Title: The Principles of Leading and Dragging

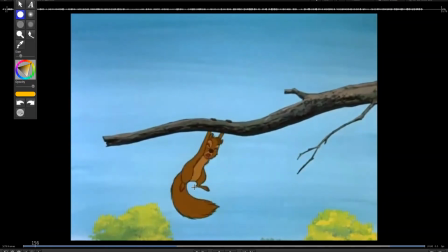Studying things like S-curves and how to change from one extreme shape to another.
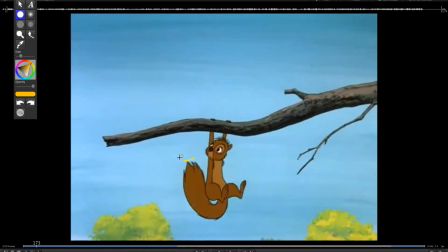Understanding that the tip of the tail is going to be the last thing to react, but the base of the tail is going to be following the hip, right?
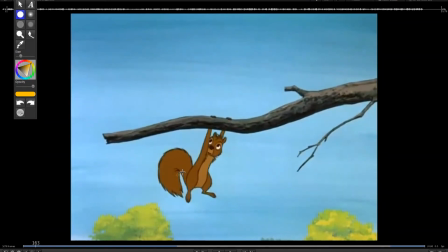So it's going to be doing almost the same thing. They do very similar things, but not at the same time. The tail is basically a pendulum, but it's more complex because the tail's movement is more complex. This is basically a straight line from where you're connected to here. It's pretty much a straight line.
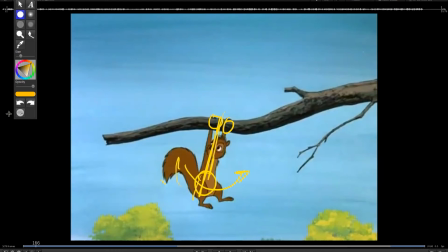It's very simple to understand going forward and back. But the tail, because it's so flexible, behaves differently. Now, no one will notice if the tail is done well. If you've done your job well, this is invisible, right? You will never notice it. You will only notice it when it's wrong.
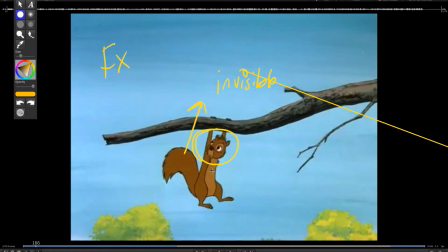So the important thing is when you're planning this is that nobody would start by animating the tail. I don't think anybody would guess that the first thing you would sit down is draw a tail without a body and try to get the tail right first,
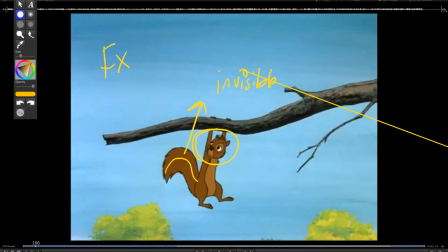and then go animate the squirrel. So because this depends on the character, it depends on these things, right? The whole character. This is usually what's called secondary, right? Secondary animation. So what's primary is the character.
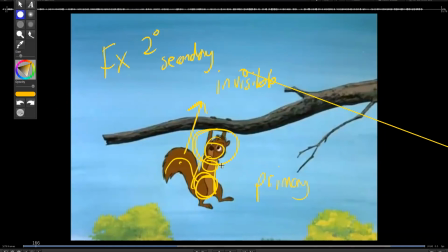Because if the performance gets changed, if a director doesn't like a shot and they want a big change, you got to redo the tail anyway. So this is something you wouldn't draw in a lot of detail. You might just draw, again, a simple gesture, maybe a simple shape to kind of get an idea what's going on. But there's no way you would worry about getting this right or even close until this stuff was done.
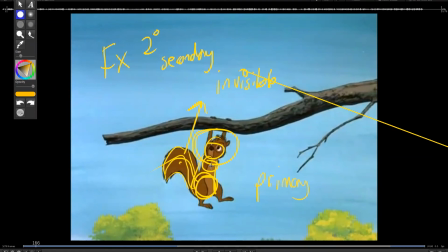What you'll soon discover, it's very frustrating to get it right the first time. It does take a lot of guesswork and suffering to get there. There's no easy way to predict how well the overlap's going to go because first you got to do the primary, you got to do the animation, you got to make sure the character's working,
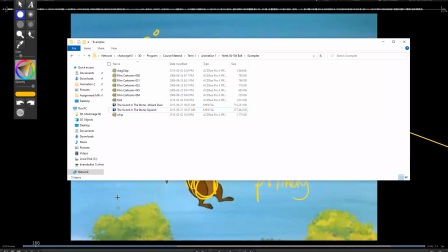then go back and animate the tail. Now in the folder as well, what I've included, there's some other examples here from books that we can look at.
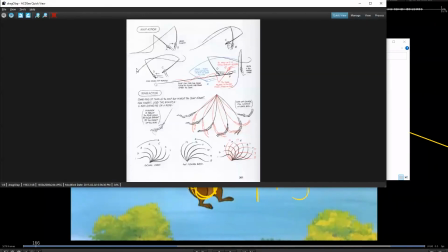And this relates a lot to the whole idea of illusion, right?
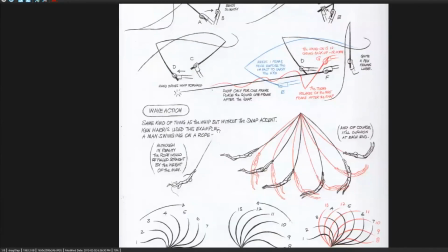So here, this image here in Richard Williams' book, the idea of somebody using a fishing pole right in the fishing line, how that would work. But this one in particular, somebody swinging on a rope, right? What you have to imagine is that when you're doing the drawing, when you're posing the character, right, what you have, all we have is a static image. on screen.
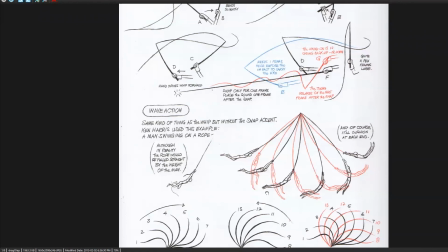It does not move, right? That's the most important thing in animation and film, is that nothing moves. It's all a trick. The animation happens between the frames. It happens in your brain, right? The way that your eyes work, right? The persistence of vision. All we have are static images, right?
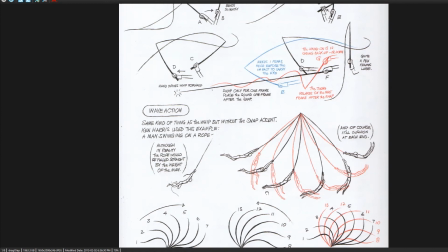One frame where nothing moves. And that pose has to communicate what's happened. So this pose, right, only works if you are connecting it to a rope that makes it feel like we're going in that direction, right? Because everything is dragging to the left, you assume the character is swinging to the right.
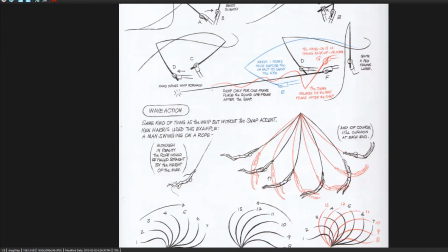If I replaced this pose with this one, they would fight one another. It wouldn't feel like we're swinging in the same direction because the curve and the shape of the body are telling us different things. So if I put this pose in the wrong spot, all of a sudden the illusion is broken.
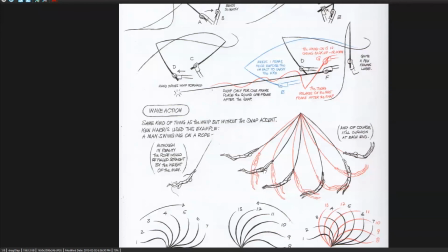And that can happen quite a lot when you rely on the computer too much, because it will just give you in-betweens, particularly when you're changing direction. When you have an abrupt change in direction or you reach the end point, that's where things get more complicated. Because again, what's going to start moving first? It's not the legs, right?
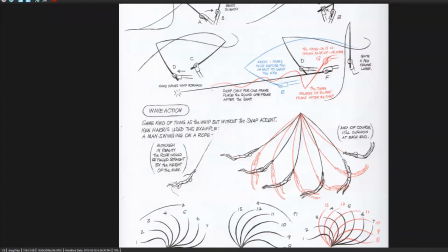They're going to follow through, they're going to swing through, and as the body goes back, they're going to go like this. So there's lead and follow. It's not going to be a one-to-one, right? Otherwise, things feel very inflexible, very rigid, very mechanical.
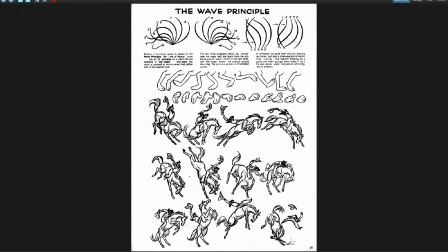A horse and a rider. In this case, we've got somebody on the back of the horse, and the horse is kicking like crazy. There's no way you would sit down and animate the rider first, right? Because they're glued to the horse. The horse is the main thing. You got to get the horse right and figure out what that's doing.